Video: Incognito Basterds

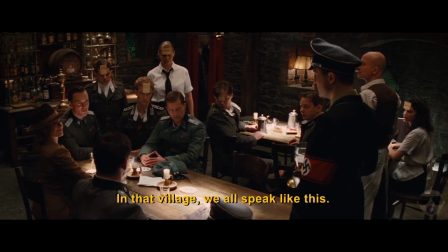But all the while we know, along with Hickox, that the longer you're talking to the enemy, the more chance you have of slipping up.
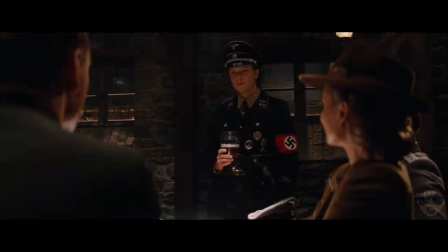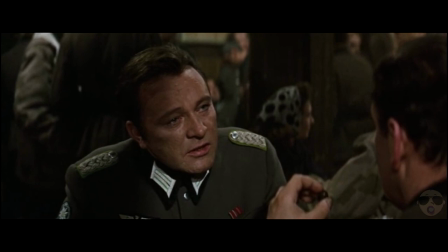Whereas in Where Eagles Dare a simple lie, without question, is good enough to fool the German officer in the bar scene only last a few minutes,
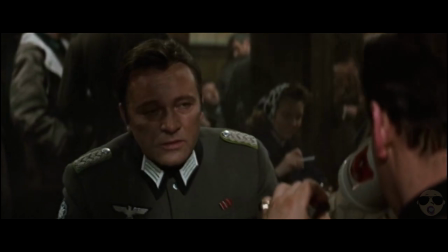this one is stretched out so long because of a situation that almost demands we focus on him.
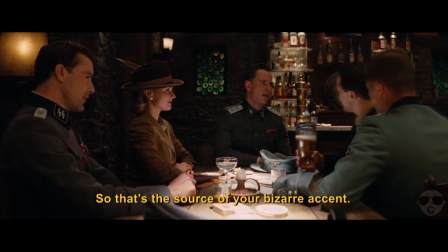Our characters in Inglourious Basterds are curious to the officer, which is why he questions constantly the legitimacy of Hickox's identity.
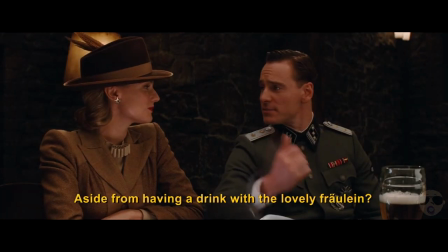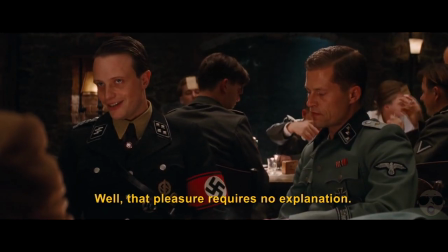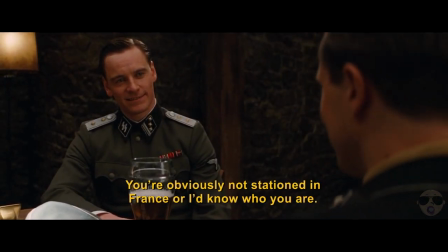This scene feels so natural to me. We can feel Hickox's frustration as he tries to get the German away from the table, which is almost impossible.
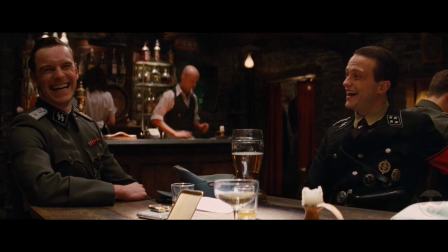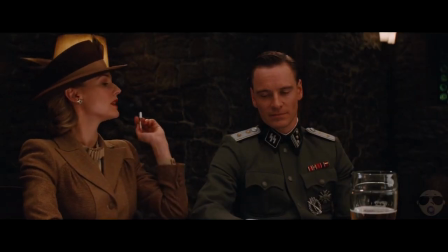After he has gained the trust of this officer, his masquerade is seen through when he gives the wrong hand gesture to order drinks. something
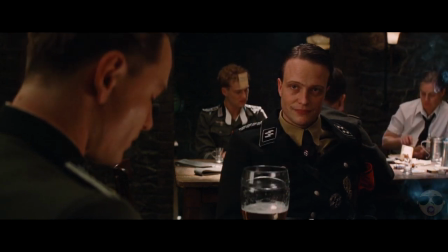so simple of a cultural habit he could have not possibly prepared for or might not even known about.
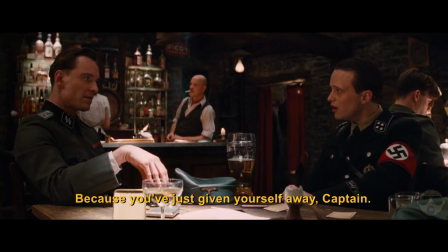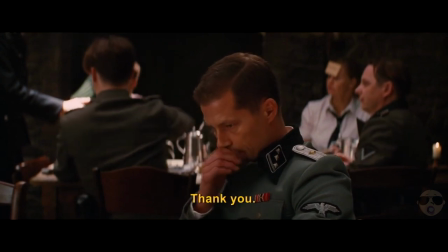The bar segment is a brilliant use of the trope of allied forces having to go undercover just as the enemy and because we have native languages used in it it makes it a highlight of the film.
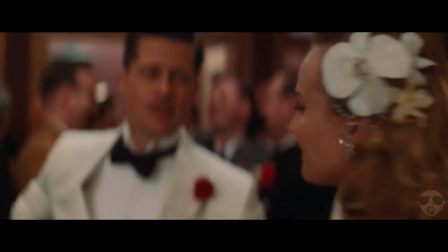It's not until the bastards attend the film premiere that Tarantino almost fully embraces those older war films like the Dirty Dozen.
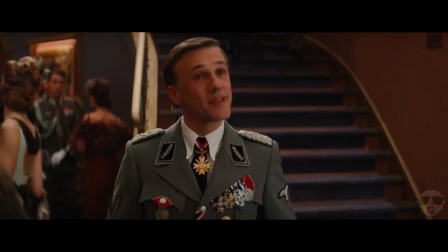Aldo's character is such a perfect representation of this, as he does about as well as Clint Eastwood or Lee Marvin would do in the situation.
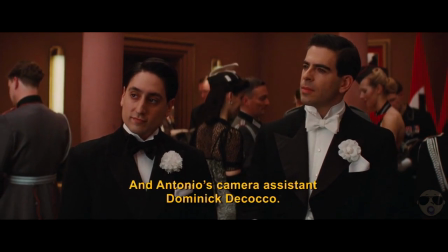He's so unable for surrendering any aspect of himself. His voice, his character, his country, his machismo.
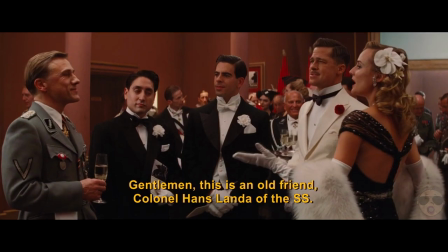Any accent is not an option, just a strong, Americanised butchering of another language. And even though it's stronger than Tarantino originally envisioned, it's beautiful.
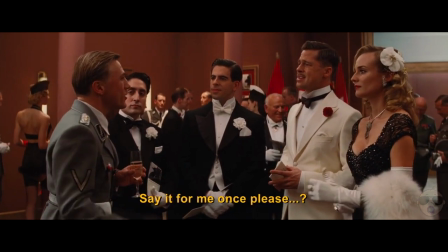Where the film had previously given us the dramatic tension of a realistic attempt to pastors are German, it's now giving us a more humorous attempt made by those that have little to no knowledge of another language,
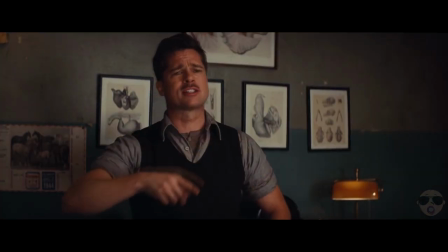which is the one thing that's key to survival in this situation.
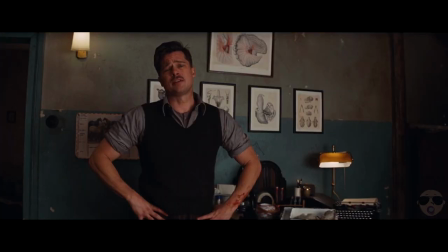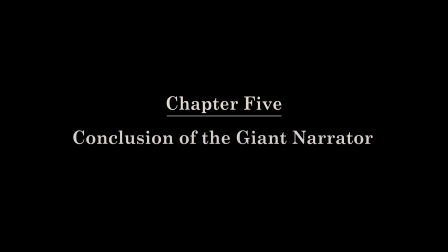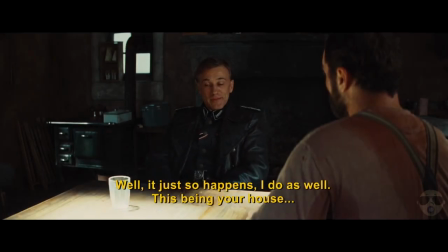In Inglourious Bastards, Tarantino uses language to bring us into a false sense of security,
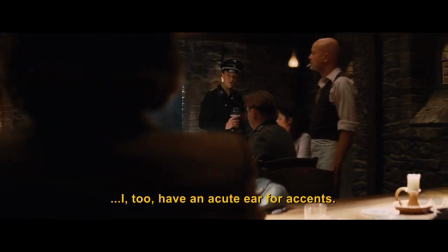to heighten tension to reveal true intentions to
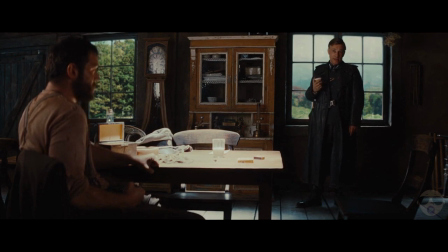misdirect to
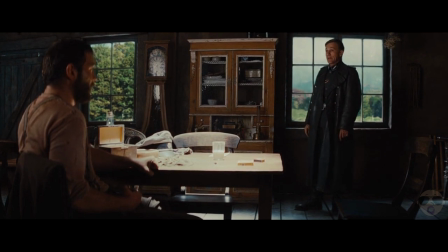leave characters in the dark
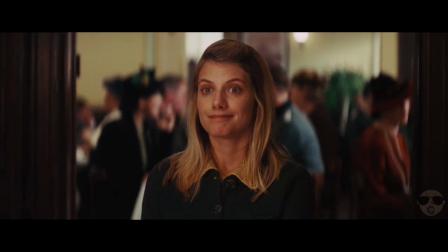and to create humour
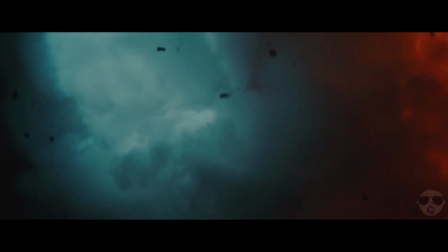Tarantino is showing us how intricate the use of languages can be used in film, but on top of that, for a World War 2 era setting, how key the languages you spoke were,
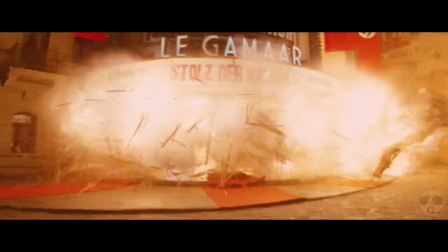and how you spoke them, as your ability to do so could save your life.
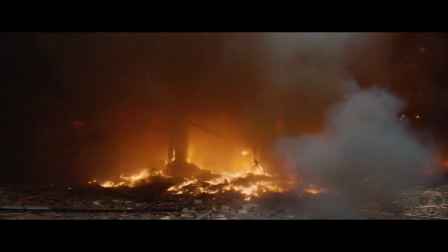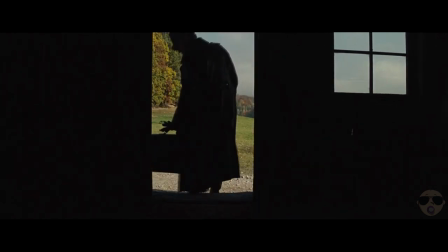Many scenes in this film revolve around language in some way, and it's for Tarantino's structuring off a story to revolve around language that I find this film to be one of his best.
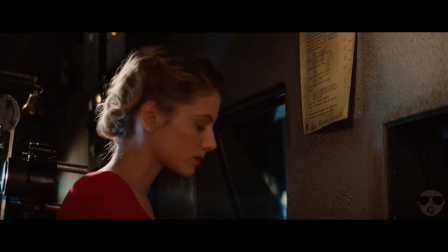If you haven't seen it, or it's just been a while, go check it out.